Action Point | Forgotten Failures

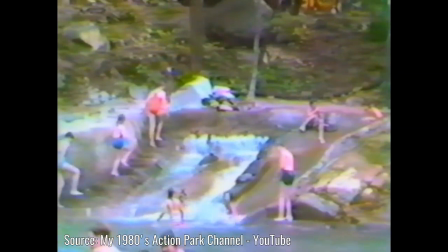239s
If you're familiar with the real Action Park, you know there is far more tragedy than comedy in its story,
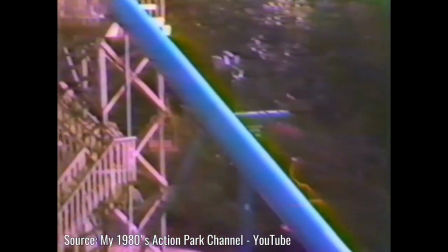244s
as overall safety negligence resulted in countless injuries and the deaths of 6 people, several of whom were children.
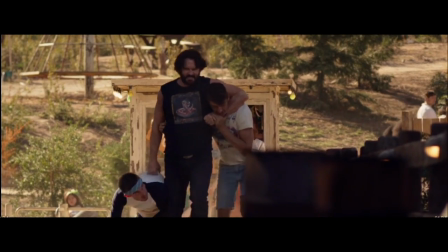251s
In playing that negligence for laughs, the writers made the smart choice in keeping the lore of Action Park intact,
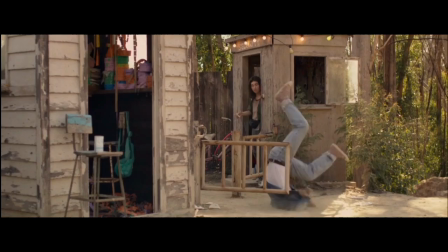256s
but changing the world and people around it, with Action Point feeling more like the world of Caddyshack than of the real park.
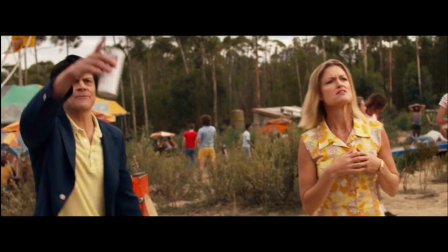263s Get down from there, you little bastard!
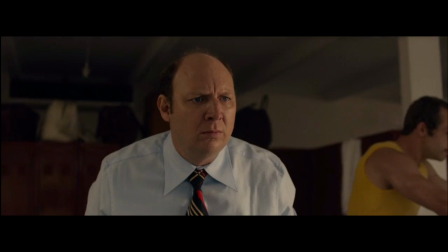269s No! Walk it off!
As with the classic snobs versus slobs comedies of the 1980s, there's a rival theme park taking away Action Point's customers, Seven Parks.
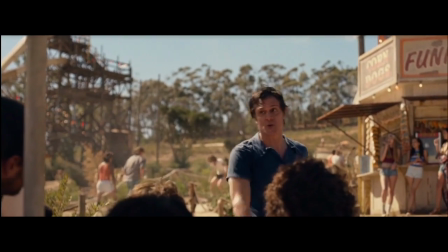278s We'll let Seven Parks be about what you can't do. Action Point is going to be about what you can do.
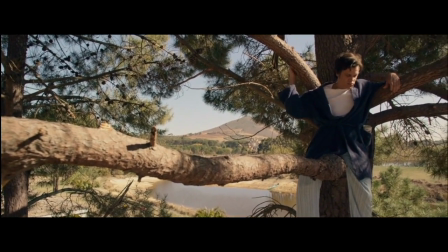284s Yeah!
The movie reimagines Action Park in Calico Ridge, Ohio, instead of Vernon, New Jersey.
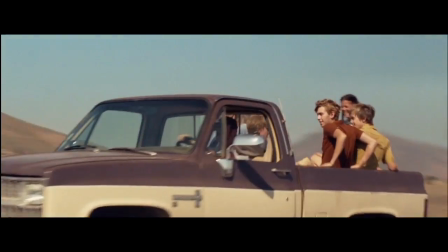291s
Though in actuality, the movie was filmed in Cape Town, South Africa, which definitely gives the movie a unique look.
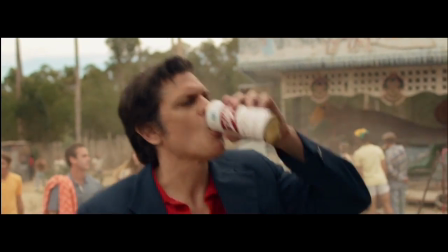296s
Another change comes in the form of the park's owner. instead of basing the lead character on Gene Mulvihill,
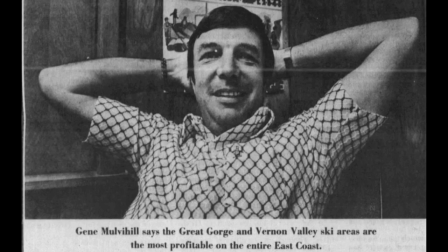302s
the controversial tycoon that founded Action Park, the movie reimagines the theme park's founder as a good-hearted,
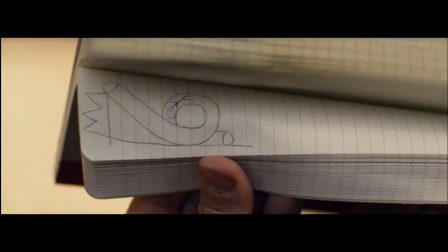308s
down-on-his-luck simpleton named DC Carver, played by Johnny Knoxville. DC seems to genuinely care about the park and the well-being of its guests.
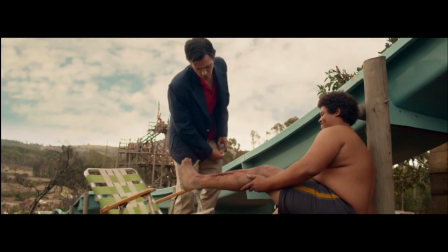317s
Well, ooh, kind of.
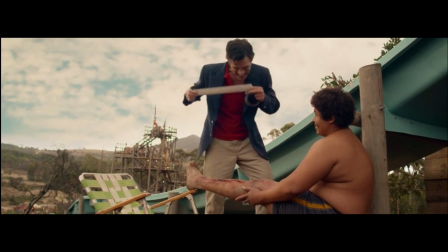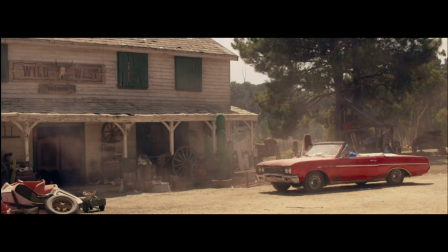325s
Also, unlike Gene, DC lives on the park's grounds, in what used to be a Western saloon attraction.
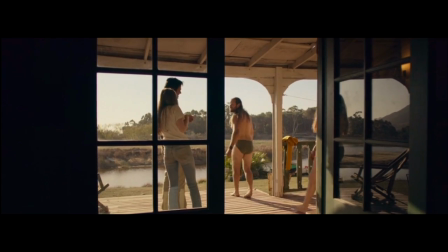331s
His roommate, close friend Benny, is played by Jackass's Chris Pontius.
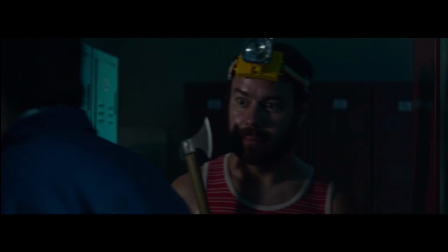335s
Having never really seen Pontius outside of playing himself in Wild Boys and Jackass, I have to say that he's a pretty fun addition to this story.
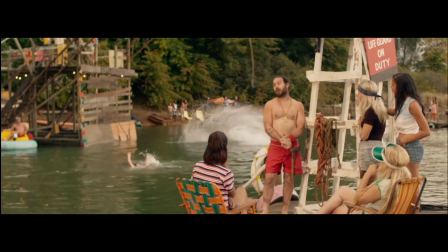343s
He totally feels like the type of guy you would have seen working at a rundown amusement park in the 80s.
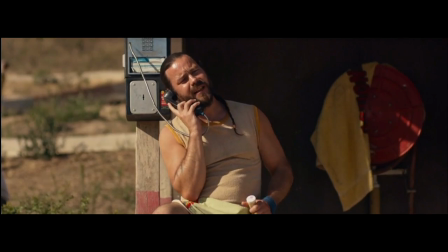348s Yeah, I'm looking to buy a merkin, it's one of them wigs for your vagina.
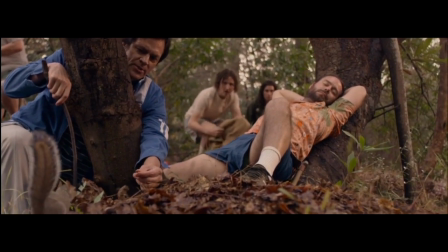351s
I kinda wish a few more of the Jackass crew had been in the cast though, as the stunts mostly fall to Knoxville and Pontius.
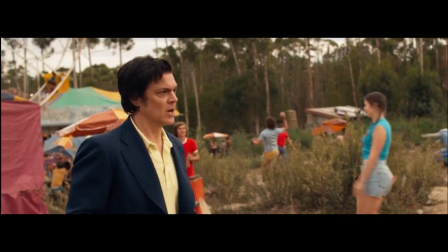358s
And while they're pretty impressive,
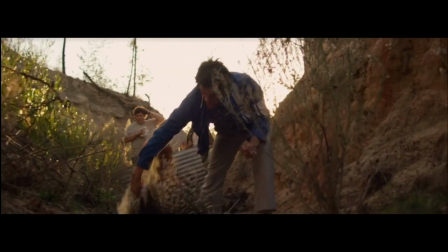362s
with Knoxville himself receiving more injuries than he ever had in a Jackass movie here.
You got injured how many times making this movie? More than I have on any other film.
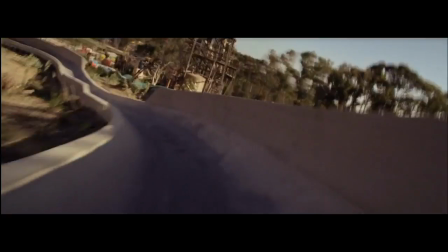372s I don't have a number, but it was just like four concussions and...
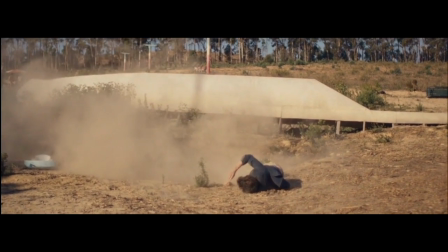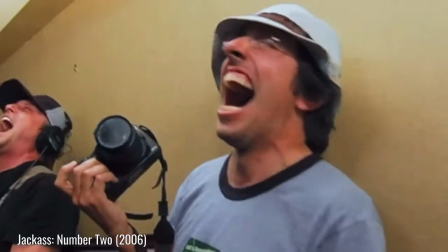386s
One of the reasons the stunts in the Jackass movies are so memorable and funny is because of the real-life camaraderie going on just off-screen.
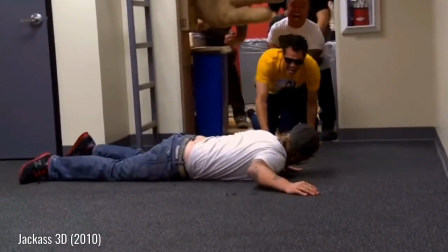394s
The comedy is enhanced in the actual reactions of the cast and crew. That's something that's really missing here.
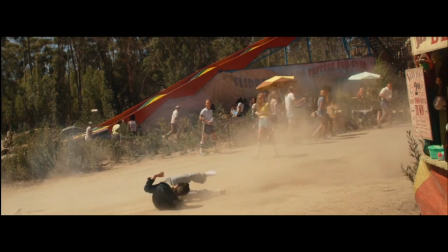400s
With that element removed, you just end up feeling bad for DC rather than wanting to laugh at him.
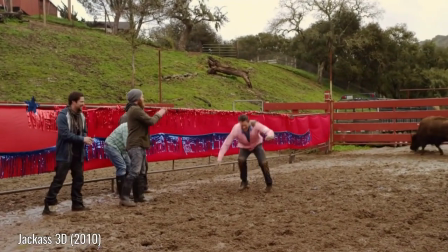405s
In watching this, you realize that you kinda need those reaction shots to balance out the action.
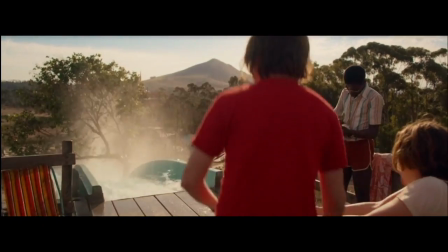410s
Director Tim Kirkby is an experienced comedy director, but I feel like this movie would have benefited from having Jackass director Jeff Tremaine involved,
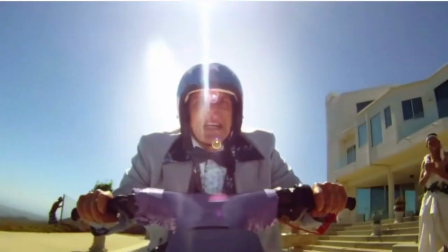418s
as he's a guy that clearly knows how to frame stunts for their maximum comedy potential.
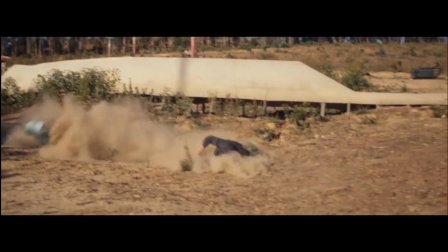422s
I mean, it's telling that Knoxville received a lot of injuries on this film.
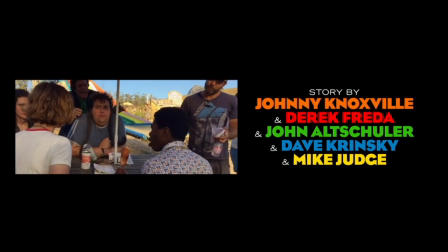427s
Honestly, the bloopers that play during the end credits provide more laughs than some of the gags in the movie.
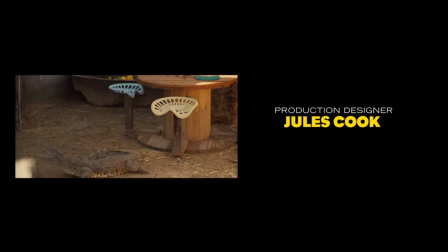432s
In watching this stuff, you just realize how helpful these type of reactions can be for pacing, but they're not essential.
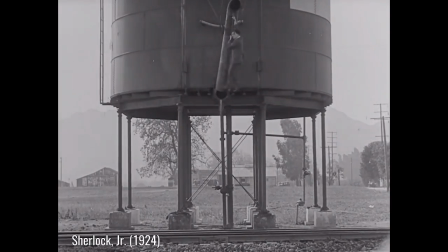439s
For example, let's take a look at some stunts from the silent era that I mentioned earlier.
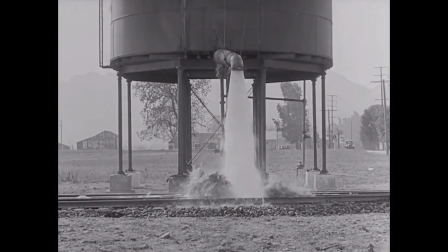443s
Buster Keaton performed near-death-defying stunts, but his character always got up, shook it off, and continued on his way.
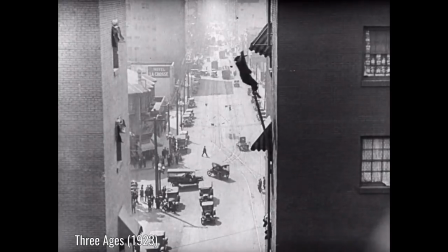450s
In showing the audience that he wasn't gravely injured, they were able to laugh, and we still are to this day.
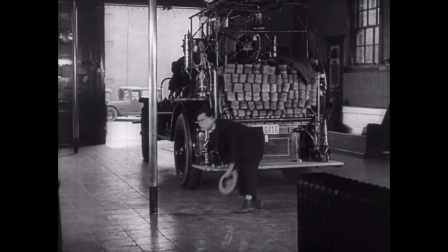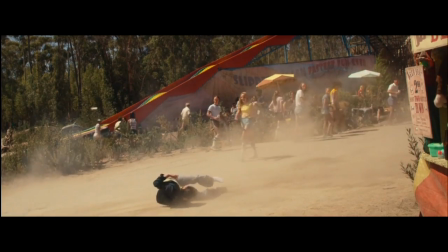461s
Here, when Knoxville is seen writhing around the ground in pain, we know that it's real,
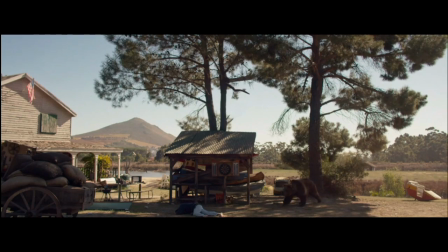465s
and without those natural reaction shots to draw out the humor, you just end up feeling bad for him,
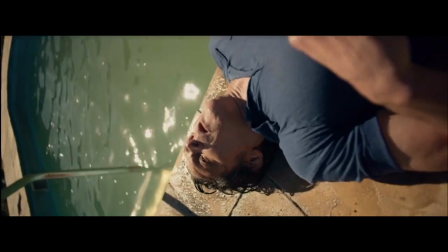471s
and it undercuts the comedy. In a narrative comedy like this, we need to see this character get up and shake it off, playing off his injuries in a Three Stooges-like fashion.